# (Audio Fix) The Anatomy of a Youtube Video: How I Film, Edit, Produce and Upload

Hello everyone and welcome to a special VGJFelix video. Special not because I'm wearing a dressing gown, but special because what I'm going to show you today is exactly how I make a YouTube video from the very beginning to the very end. What you would call the anatomy of a YouTube video. I hope you found it useful. This is a long video, about 45 minutes in length. So just to warn you, there is a lot to take in, but I hope it will help some other YouTube creators, or if you're just interested in the whole video making process and getting something from here onto there.
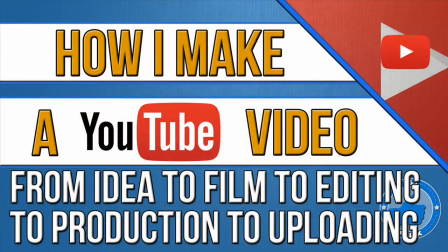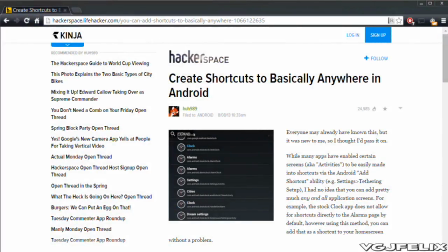[0:43]
So before you have a video, first of all, you need an idea. And in this particular example, I'm looking for an Android tip, which is something that's not that obvious to the user. That's what many of my tips are about. Finding something that is a light bulb switch moment for a user.
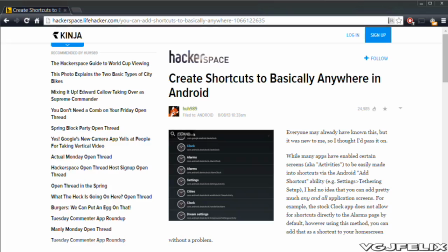[1:00]
And in this particular article, I found something whereby you can create shortcuts for your Android device, which are not usually available.
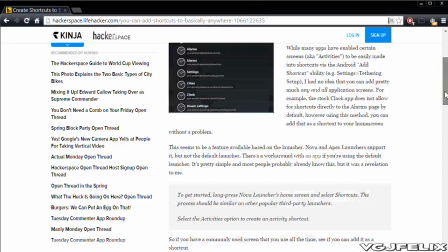[1:09]
So I'm going to read through the article and do a bit more research using my Android device to work out what exactly you have to do,
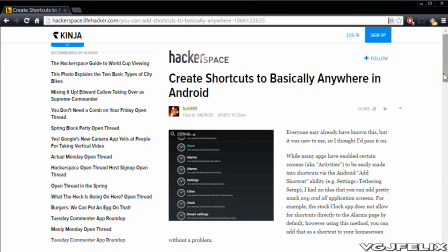[1:18]
see if it's suitable for a video, and then I'll begin the filming process. Now, this is not plagiarism. This is a tip that's just been that somebody has just explained. What's going to be the unique selling point of the video is my
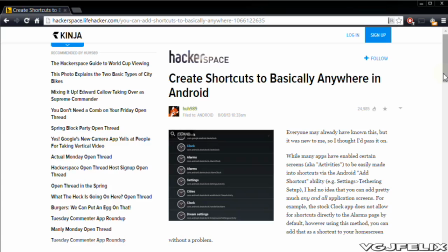[1:34]
interpretation of this article and how I can present it to the user in a visual format, whereas this is just text and pictures. So that's where the added value is coming from my YouTube idea, and hopefully the audience will respond to it positively.
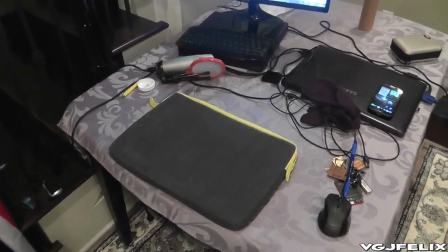[1:51]
Next phase is the actual filming of the hints and tips, and I'm actually going to do the filming simply on this desk.
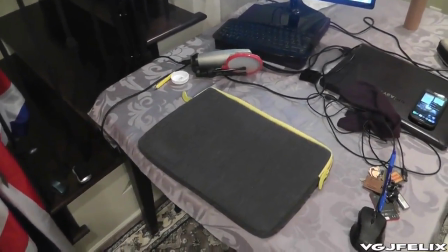[1:59]
So the question you might be asking is, how do I get my videos to look, I would say, fairly professional with such a simple setup?
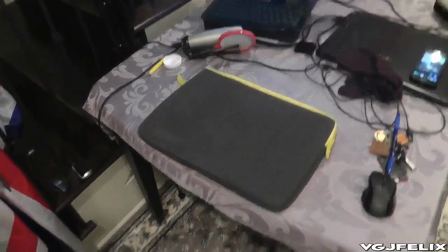[2:08]
Well, let's show you.
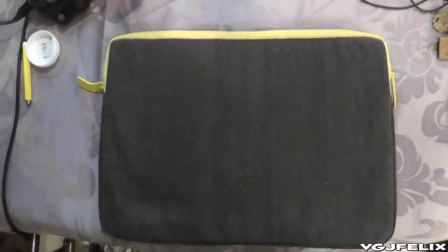[2:10]
What I do is film from a top-down position onto this, which is simply a laptop case,
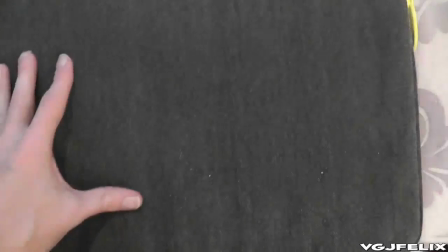[2:18]
but it has a nice I suppose neutral background in that it's a dull grey black colour,
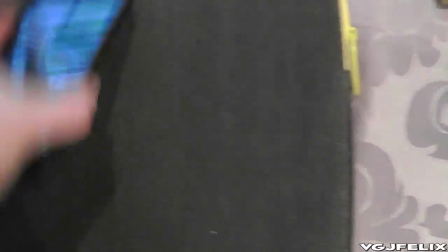[2:24]
and which goes not too bad with the phone,
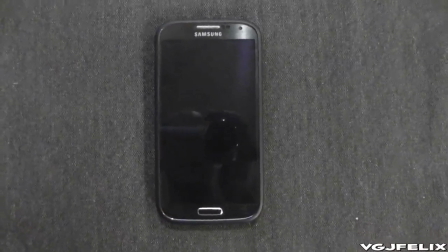[2:27]
but obviously I'm holding the holding the camera in my hands,
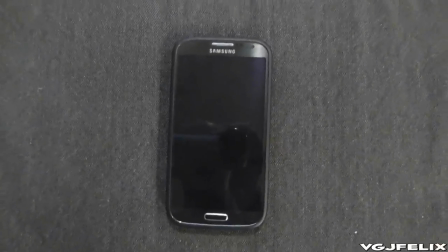[2:34]
so there's a lot of moving about and jerking, so I have to solve that issue, which is with a tripod.
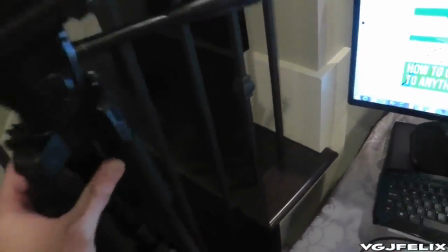[2:40]
Now the way I set up my tripod is like this. Very simple, very cheap.
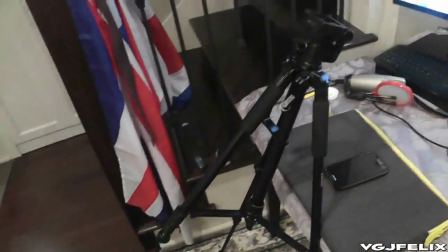[2:46]
This was a tripod that cost about $20.
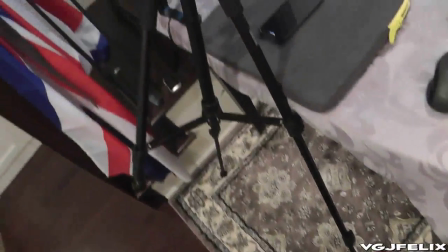[2:50]
And so I prop the two legs against the table, so that means that the tripod is going to be directly over the
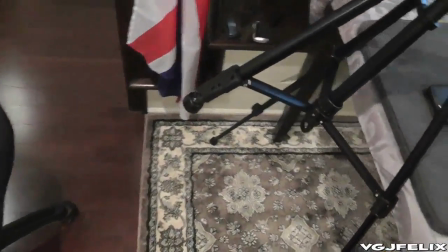[2:59]
phone as I do the filming, and then we have one leg which is tied up here so I can get my office chair underneath,
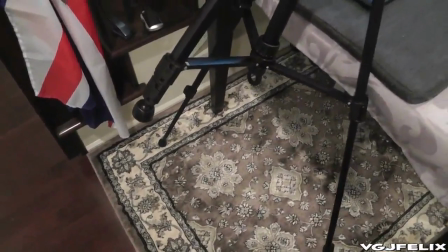[3:07]
and then I can actually control the position of the camera and things.
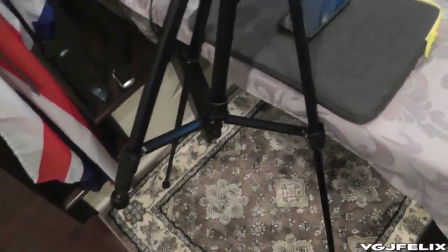[3:13]
So this is what it's going to look like when I actually put the camera onto the tripod.
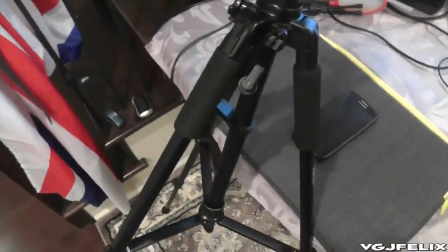[3:19]
So there may be some noises as I do this.
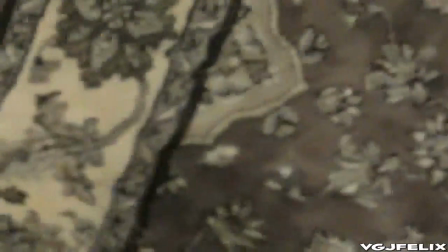[3:26]
Whoops, that's me holding down the zoom key as well. Just fix that.
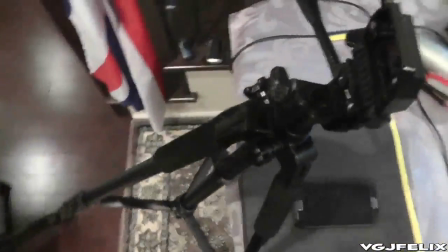[3:32]
So now I'm going to attach the camera to the tripod.
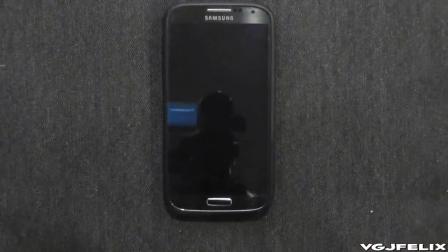[3:38]
And then that's essentially how it looks.
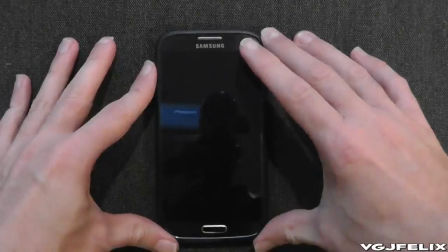[3:43]
So now the camera is nice and steady, and we're looking at the phone and we're ready to use it.
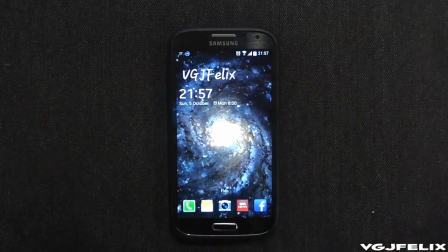[3:48]
There is one more thing though that I do, and that's to use two light sources
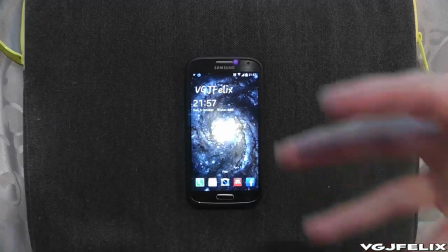[3:53]
just to give it a better look, because there's a few shadows that are going on.
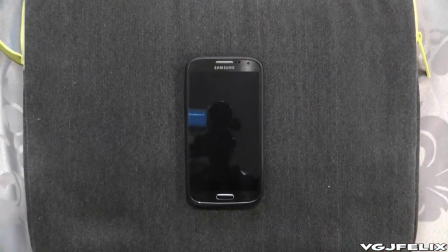[3:58]
And because since I've moved to Vancouver, I've lost the use of the lights that I was using,
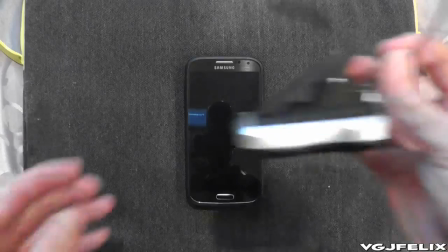[4:03]
so I've had to get in some temporary ones, which are these very simple LED lights.
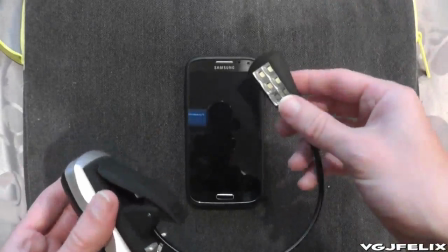[4:09]
Which I bought from Costco, and they cost about $6, so next to nothing, but they have some quite powerful LED lights, as you can see.
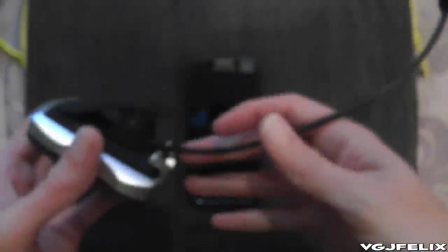[4:16]
And what I have is two of these,
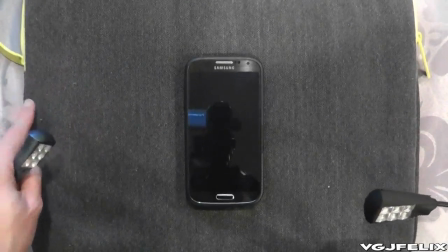[4:20]
and I've just positioned one over this side and over this side, and this is the effect that it has.
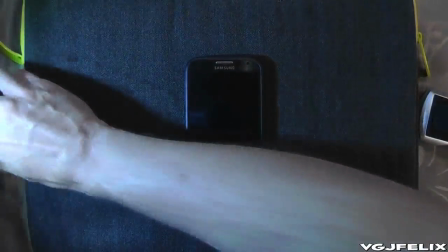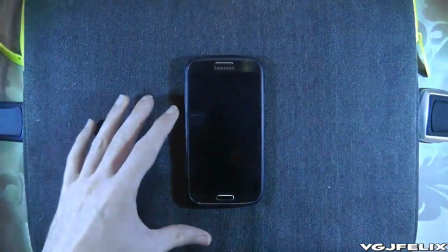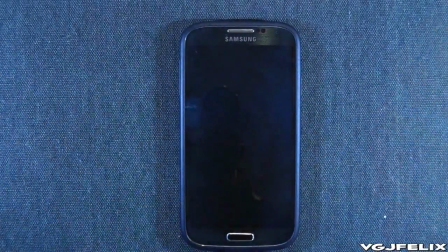[4:37]
So pretty decent lighting source, a few shadows. Sometimes I have to turn the camera on and turn it back on, turn the camera off and then turn it back on to readjust the light focus on the camera, but it generally does a decent job.
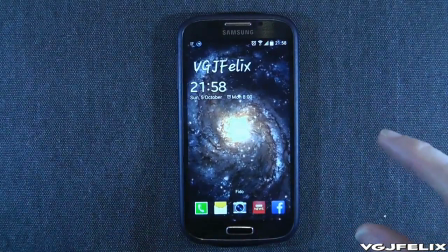[4:51]
And now you can see that there's a nice display of the screen, camera's solid, and everything's in place.
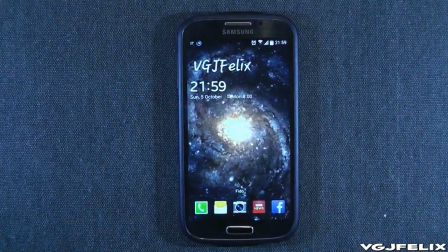[4:57]
So it took me 3.5 minutes to describe the setup of the camera,
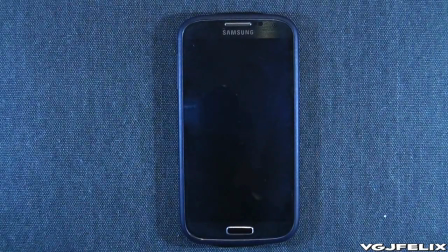[5:01]
but obviously when I'm doing it just to film, it takes no longer than a minute.
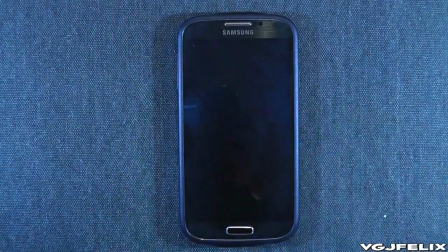[5:06]
So very little cost, and it's very simple to get what looks to be quite a decent setup for filming.
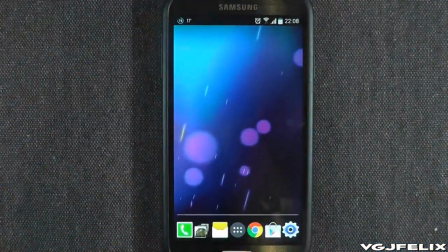[5:14]
So I'm ready to film now, and I'm going to basically take you through all the material I'm going to use for this video, and you'll soon find that there's a lot of what you might call B-roll material where I'm just
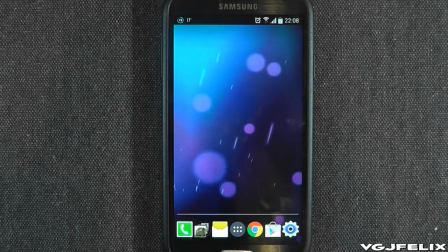[5:28]
adjusting the camera or setting up a screen just to make sure that when I'm actually capturing a bit I want, everything is perfect.
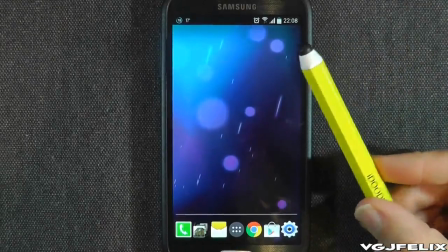[5:36]
The one thing I always use is this lovely stylus pencil, which everyone always asks me questions about,
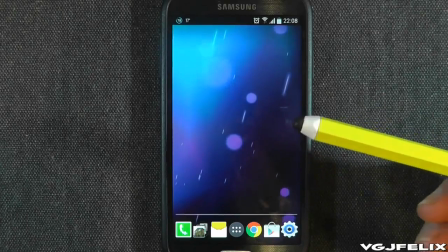[5:42]
and this is just to indicate where different things are being pointed out.
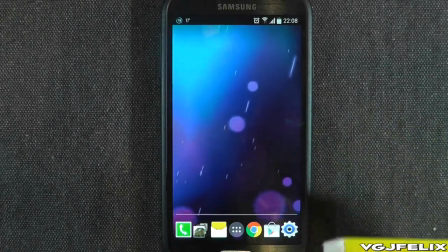[5:47]
I'll try to remember to commentate on this, but I'm also trying to remember everything that I need to do.
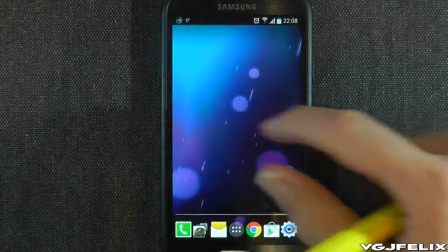[5:52]
So I start with a blank page, and I will do some narration over this later on,
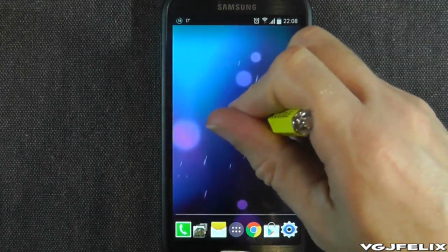[5:58]
but essentially what I need to do is a long press to get up the options, because I'm going to show people how to do a shortcut.
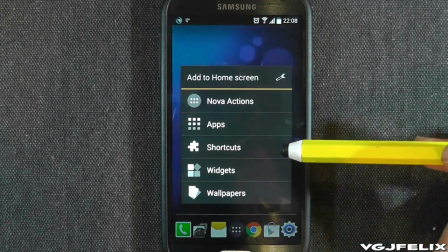[6:06]
So now I will indicate where I'm going to go by using my pen to point to the shortcut.
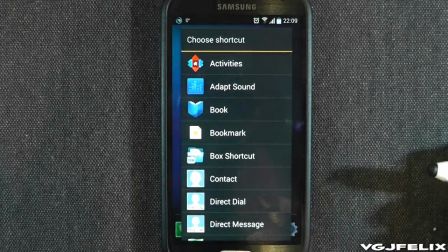[6:14]
Choosing shortcuts, and in this particular example I'm going to activities.
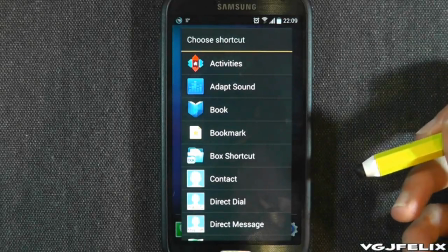[6:18]
I've also got to try and remember to make sure I keep the hand off the screen because it's casting a shadow,
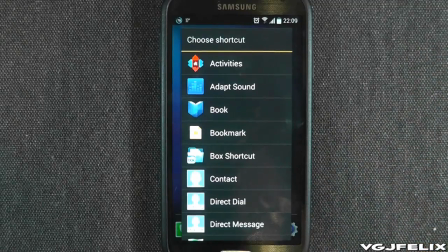[6:24]
and if I'm doing jump cuts, which I often do in a fade style, which I'll show later on, then I need to make sure that when I'm jumping from one jump cut to the other, it doesn't look like this and all of a sudden cuts to something like that where you can see a pen or a shadow in the way.
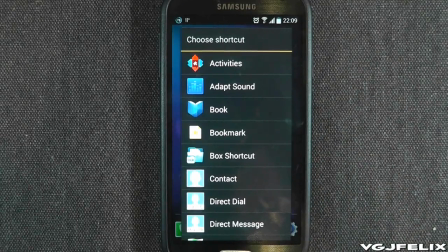[6:39]
So I often take my hand off the away from the screen. So we'll click on activities,
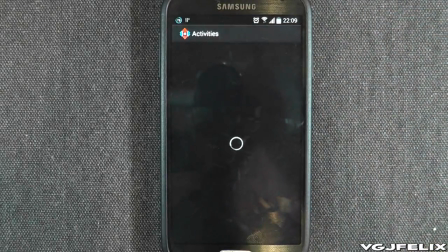[6:46]
and what I'm going to show people is that you can add an activity which is a camcorder instead of just the camera.
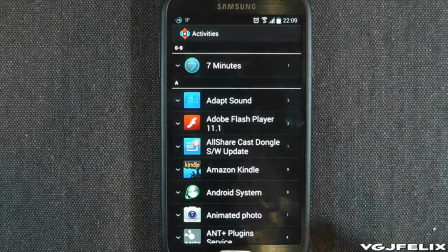[6:55]
Now it took a while to load up that screen, and I'm actually going to edit that out because I don't really want to show the user all the waiting that they have to do. That's not terribly important for the demonstration. I want to show the user exactly what to do as quickly as possible.
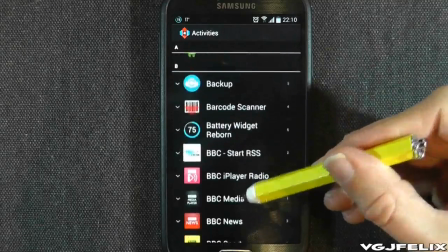[7:12]
So on this, I'm just going to scroll down, and I'll probably edit this in a little bit.
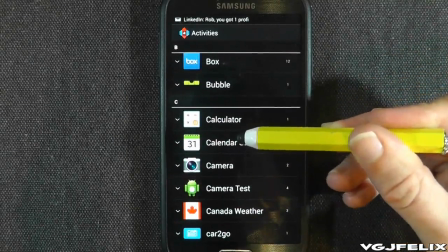[7:17]
I'm looking for camera. Obviously I've also had something that's just appeared up there, which was a notification.
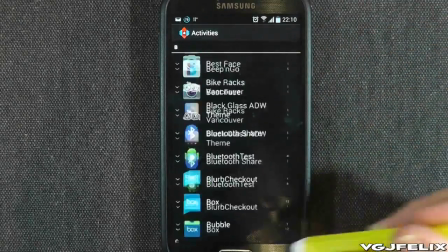[7:25]
That kind of ruins that shot, so I'm going to have to start again. So there's always little things you have to consider when you're filming.
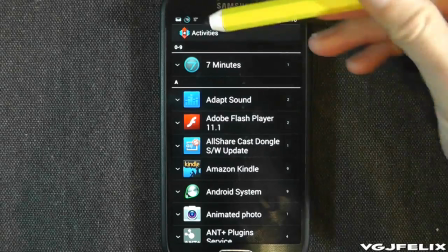[7:31]
So I'm starting again now. I'm fine for that notification to stay there. No one's going to really notice that.
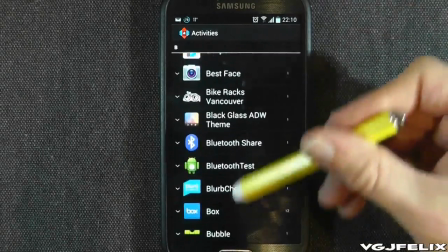[7:38]
So I'm going to scroll down to camera.
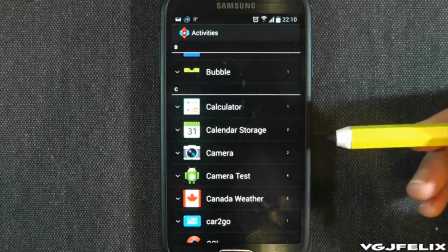[7:44]
Again, because I missed camera when I was scrolling down, it looks a bit silly now that I've gone down,
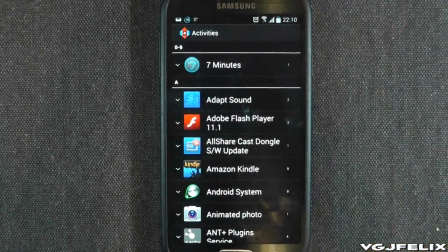[7:49]
missed it, and then scrolled it back up, so I have to start again. And so as you can see, I'm constantly thinking about how the video will look best when I record it.
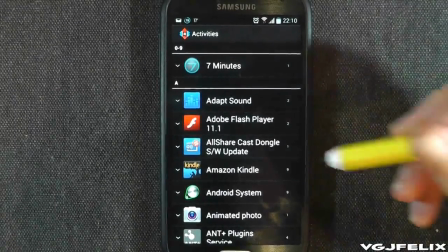[7:57]
So here we go again.
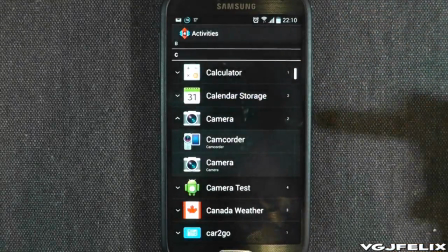[7:59]
Scrolling down, and I find camera that time, press on camera, and I want to point to camcorder just to indicate that this is exactly what I'm going to use.